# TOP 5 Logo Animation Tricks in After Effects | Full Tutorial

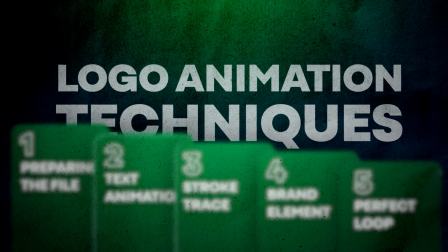0s
It takes just 5 steps to create a stunning logo animation, and they are way easier than you might think. I'll show you my exact formula to make this happen in After Effects. I started with this logo as an SVG file.
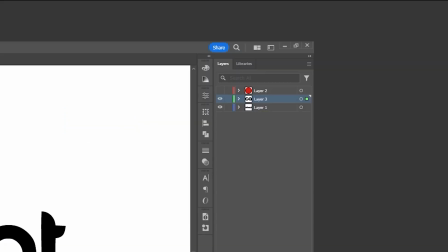15s
First, I separated each letter into its own layer, even the little red dot right here.
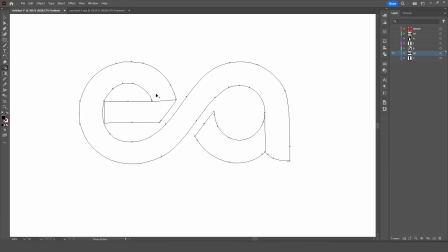20s
Some of the letters were merged together, so I used the pen tool and the shape builder tool to clean them up.
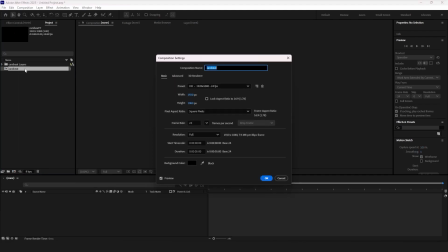25s
Once everything was organized, I renamed each layer to save time. I opened the Illustrator file as a composition and converted each layer into a shape layer.
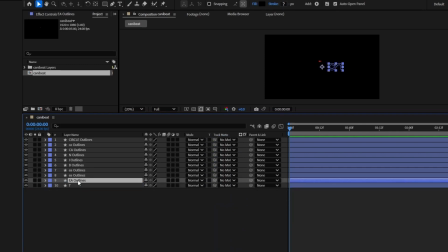34s
Then, of course, I had to rename everything again, so I guess that time-saving plan didn't really work out.
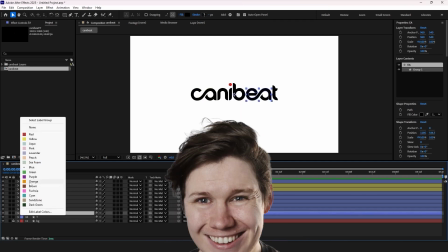40s
But, as they say, always label our layers. So I color-coded each one to make them easier to recognize during the process.
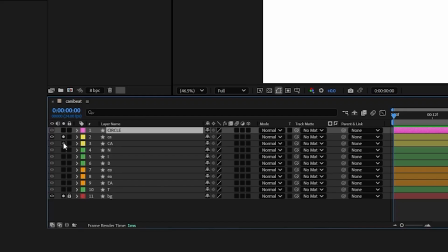50s
I started with the first 2 letters. At first, I clicked the little solo button so only these letters were visible.
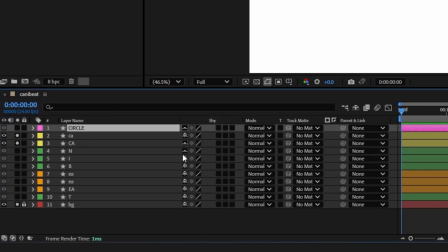56s
But then I had a better idea. I used the shy icon on all the other layers to hide them.
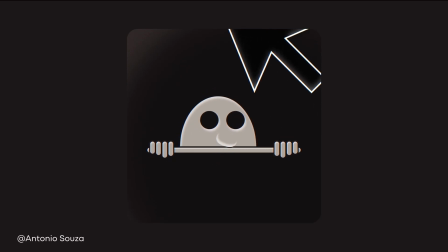61s
Honestly, it's such an underrated tool. Next, I selected the pen tool with the stroke option to draw over the letter.
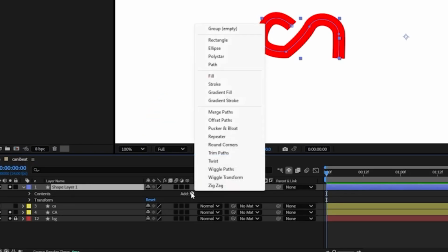69s
Then I used Trim Path to create the animation.
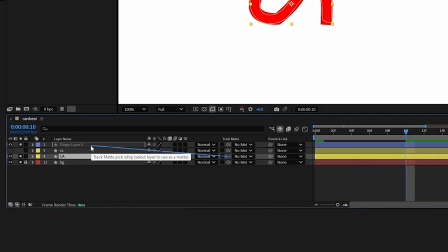77s
After that, I applied the matte option to the stroke so the effect would follow the shape of the letter.
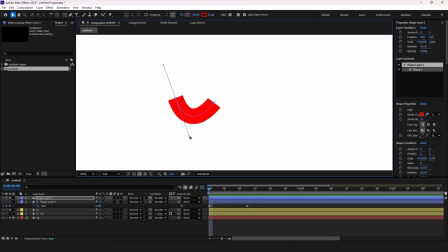83s
I did the same for the second part of these letters. Then I repeated it for all the other letters.
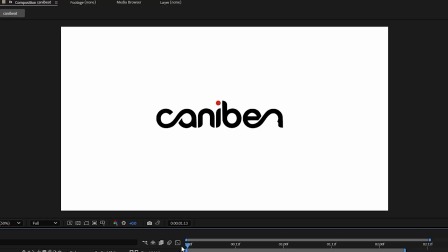90s
This created our first animation. I pre-composed each letter and then offset them in the timeline.
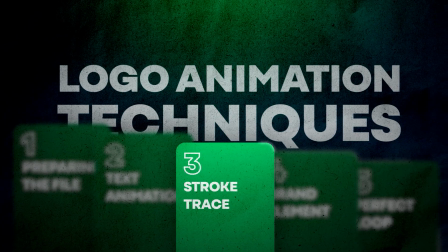98s
Now it's time to add the red color trace. Believe me, this part is the easiest.
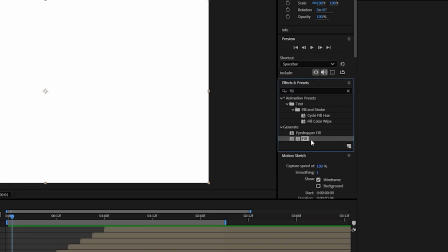103s
I just duplicated the layer and added a fill effect. I didn't even have to choose the color because red is the default.
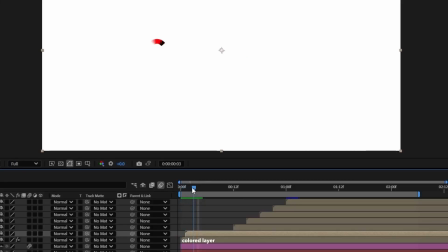109s
Then I offset duplicated layer. The colored layer goes below, so the black appears on top after the red.
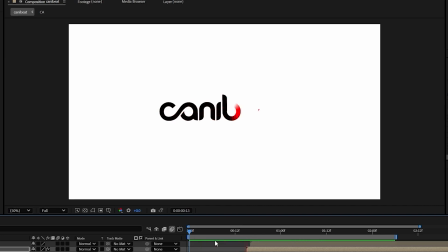116s
I did the same for all the other letters. Told you, easy. For the red dot, I used only 3 keyframes.
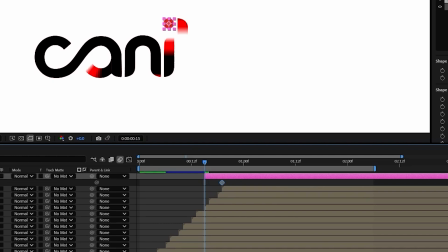124s
The last one stays in its original position. The first is positioned below the red trace.
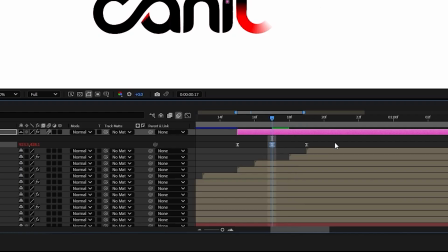130s
And the middle keyframe adds a little overshoot animation. Then I added the offset path effect.
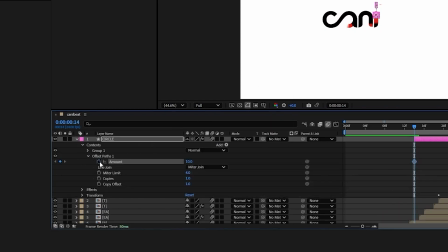137s
I placed the first keyframe on the amount property and set it to 0.
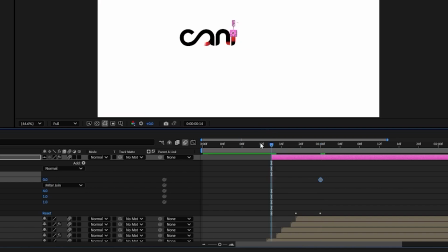142s
I moved it forward a few frames and added another keyframe. This time I changed the value to -13.
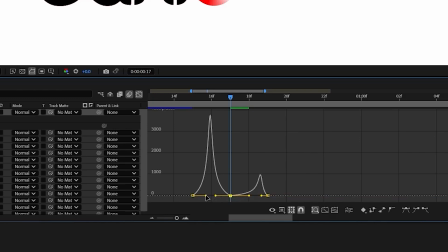149s
Then I adjusted the motion curves in the graph editor to make the movement feel natural and dynamic.
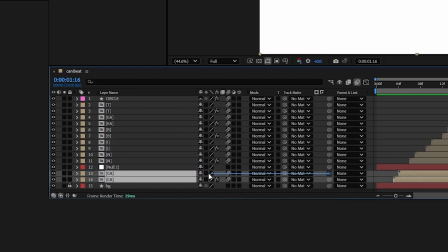159s
Instead of keyframing both layers, I created a null for each letter. I parented the layers and added position keyframes only to the null.
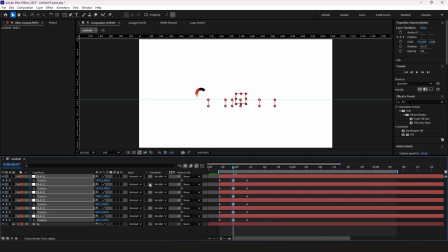169s
In the timeline, you only see the null layers, a nice little benefit from that underrated tool.
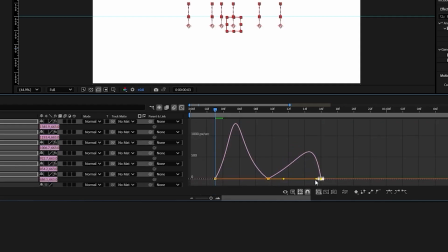176s
And of course, adjusting the motion curves is just as important to make the animation feel natural.
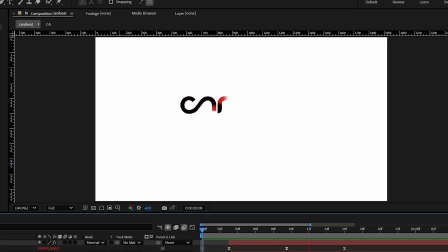182s
Now each letter animates from bottom to top.
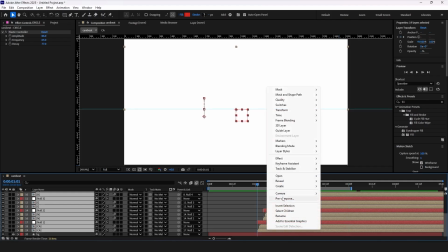187s
Then I pre-composed all the letters, so now our text animation is contained in one layer.
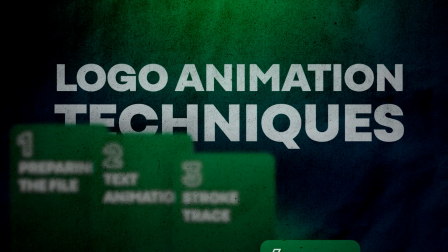192s
That part always feels satisfying. To make this logo stand out even more, I added a custom element.
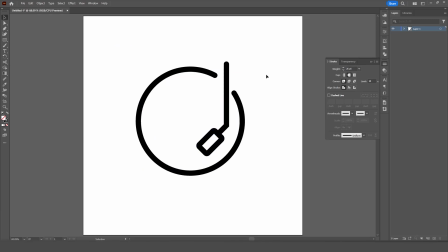199s
This is the step that really makes the animation feel original. I designed this icon in Illustrator and opened it as another composition in After Effects.
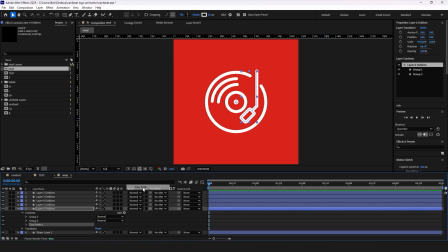208s
Then I added the trim path effect and set a keyframe for the end property. I moved forward a few frames and added another keyframe at the beginning, setting the percentage to 0. Next, I copied the trim path effect and pasted it to the other layers.
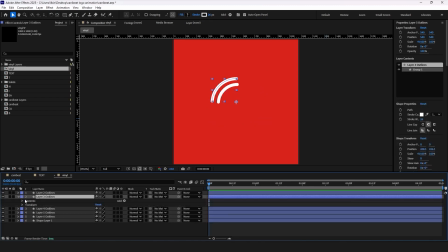224s
Since all of them are just stroke shapes, it creates the same drawing effect across each one. Then I offset those layers in the timeline to make the animation flow in sequence.
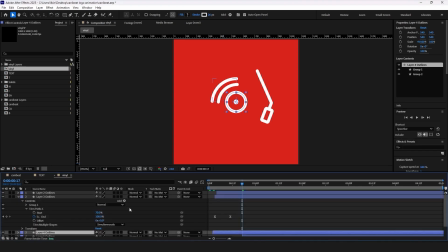238s
For these layers, I also animated the offset property that gives it a motion that feels like a vinyl record spinning or playing. I got that look simply by experimenting with keyframes.